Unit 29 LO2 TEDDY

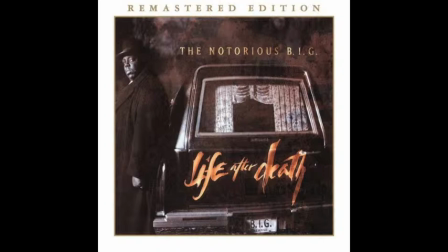The music video that I've chosen for my first analysis is Hypnotize. Big released the song in 1997 to promote the album, Life After Death.
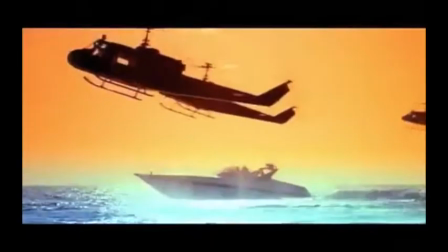The music video used the typical stereotypes and conventions of the genre by using fast cuts,
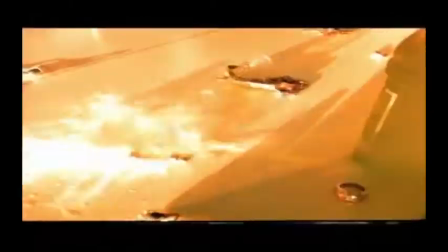high and high angle shots, with the contrast of quick cuts,
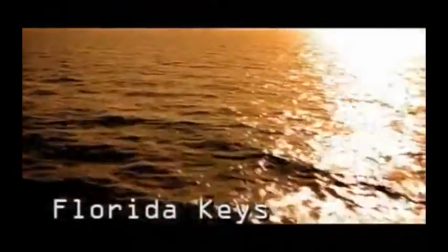and set a certain location such as here when big is playing cards the video starts with the caption there are the keys 5.7pm with the big
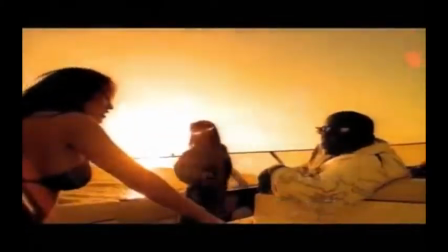uncle hanging out with some women when a bunch of helicopters disrupts their party and attacks the captioner once we see them we already know the music feature is going to be a prestige of a bonfire the tense and active mood is amplified by the tracking shots and fast cars
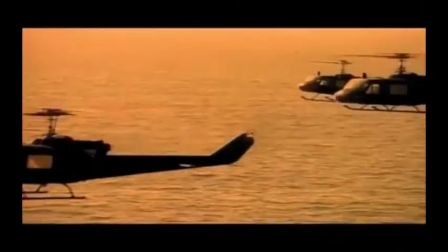all of these edits and camera angles sets the mood for the rest of the song 50 seconds into the video,
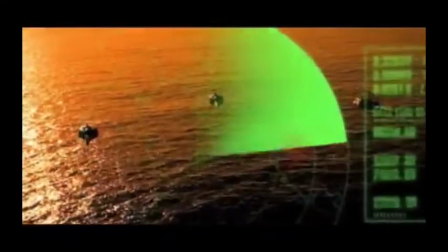it cuts to a shotgun shot of the helicopter going towards the edge. This builds tension and suspense it's created.
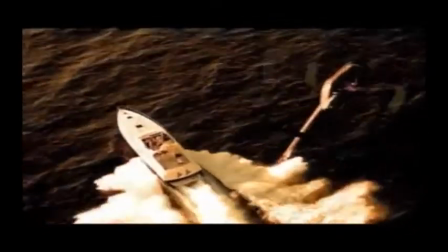After the beat drops, we see the scene move on with the actual song playing.
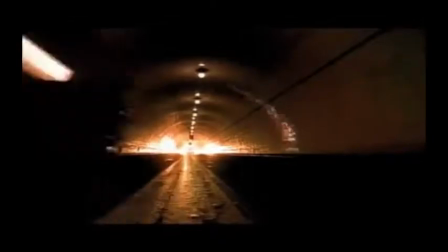The transition between the beat, puff and the shoe movie clips are frequent and often used to change to the beat.
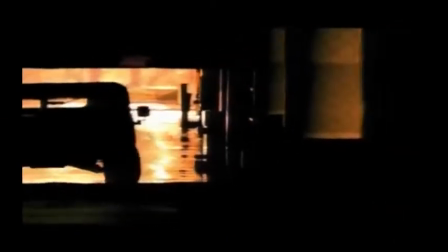As you can see at 250, there's a very dramatic change with the amount of clips that they're showing.
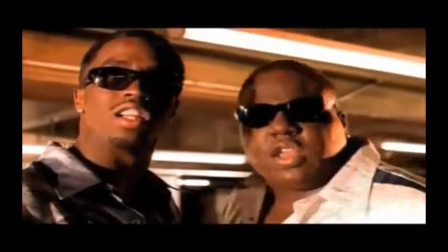The effects used by the transitions during the movie clips and the actual performance
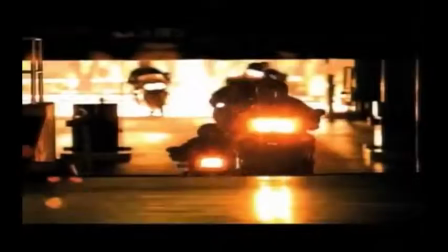helps to maintain the fast and action mood of the song.
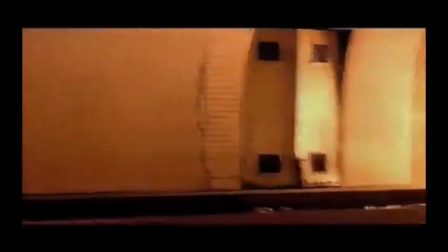The relationship between the lyrics and visuals relate to an extent as he is as if Big is illustrating his lyrics to the video.
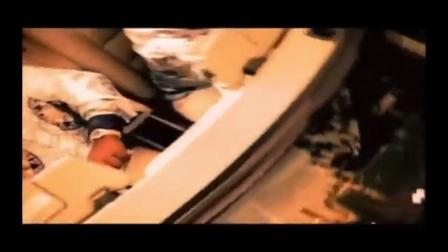For example, he pushes the Lexus, meaning he drives the Lexus, while in the video he has been drilling the Lexus.
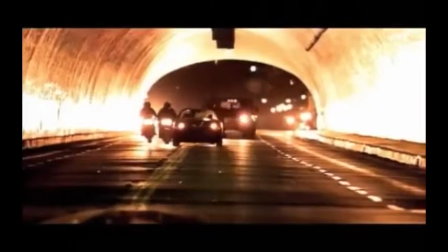This is just the literal meaning to songs, lyrics and visual form. I could also notice the relationship between the music and the visuals.
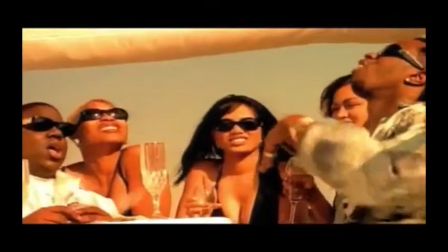As the music video started, the intro was with everyone playing cards. This was done by multiple long shots.
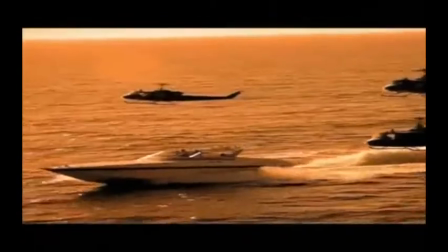This way they were able to get everyone playing cards all in one shot.
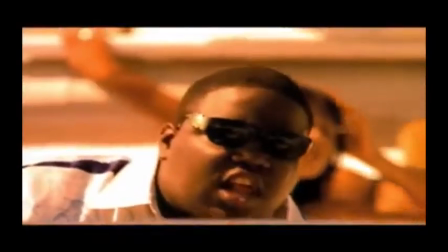However, as soon as we went past the intro, the camera really focuses on the main artist, which was big.
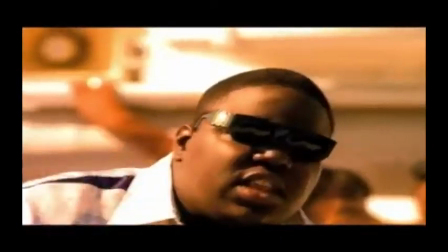Hip-hop videos in particular do this because they tend to have many extras and the purpose of a music video
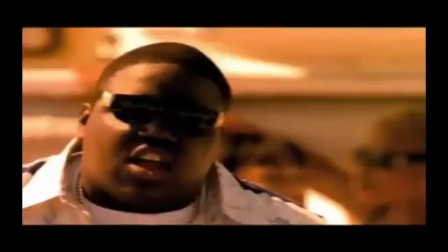is to advertise the main artist and this will be done with multi-close-ups of the main artist.
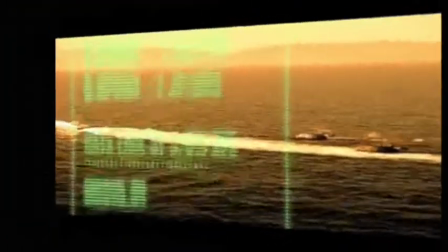There are many different inter-textual references on the video and famous people are also used to promote videos
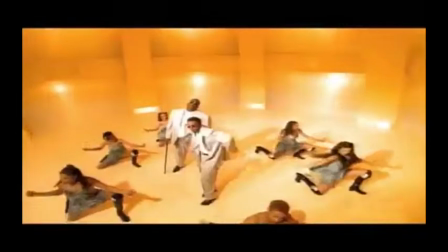such as Puff who was just dancing on a video and the James Bond The Fiend music video.
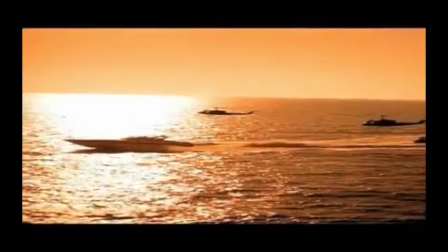The video is highly narrative based because it really tries to send out a message about many different issues around the world.
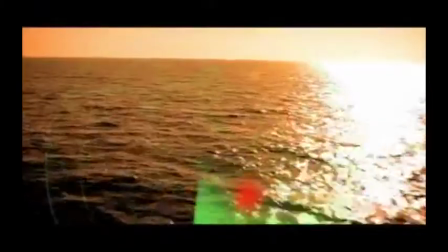To make a successful music video, lip syncing has got to have minimal errors.
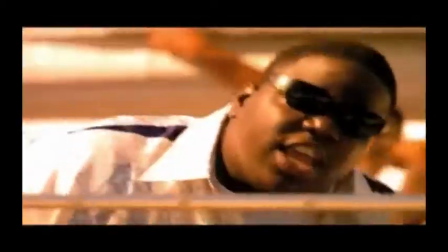Lip syncing is when the artist will man the words of the song to a camera which will then be synced later on in the post production.
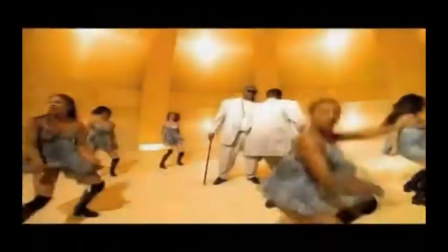They can also man the playing of an instrument to approve the track.
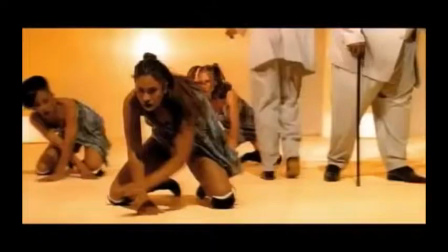I have noticed this throughout the song as Bigg was performing the song to a camera.
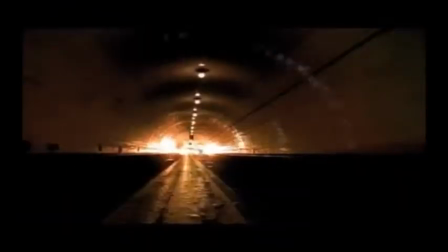In conclusion, the music video works extremely well for all it is designed to do, to send that awareness of what is happening.
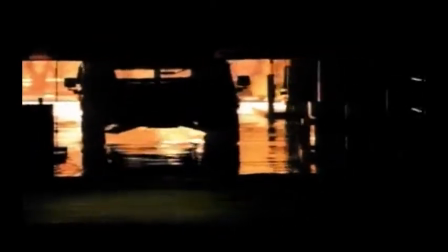And this music video refreshes your mind whilst also pleasing your ears because it's a very well planned and performed song.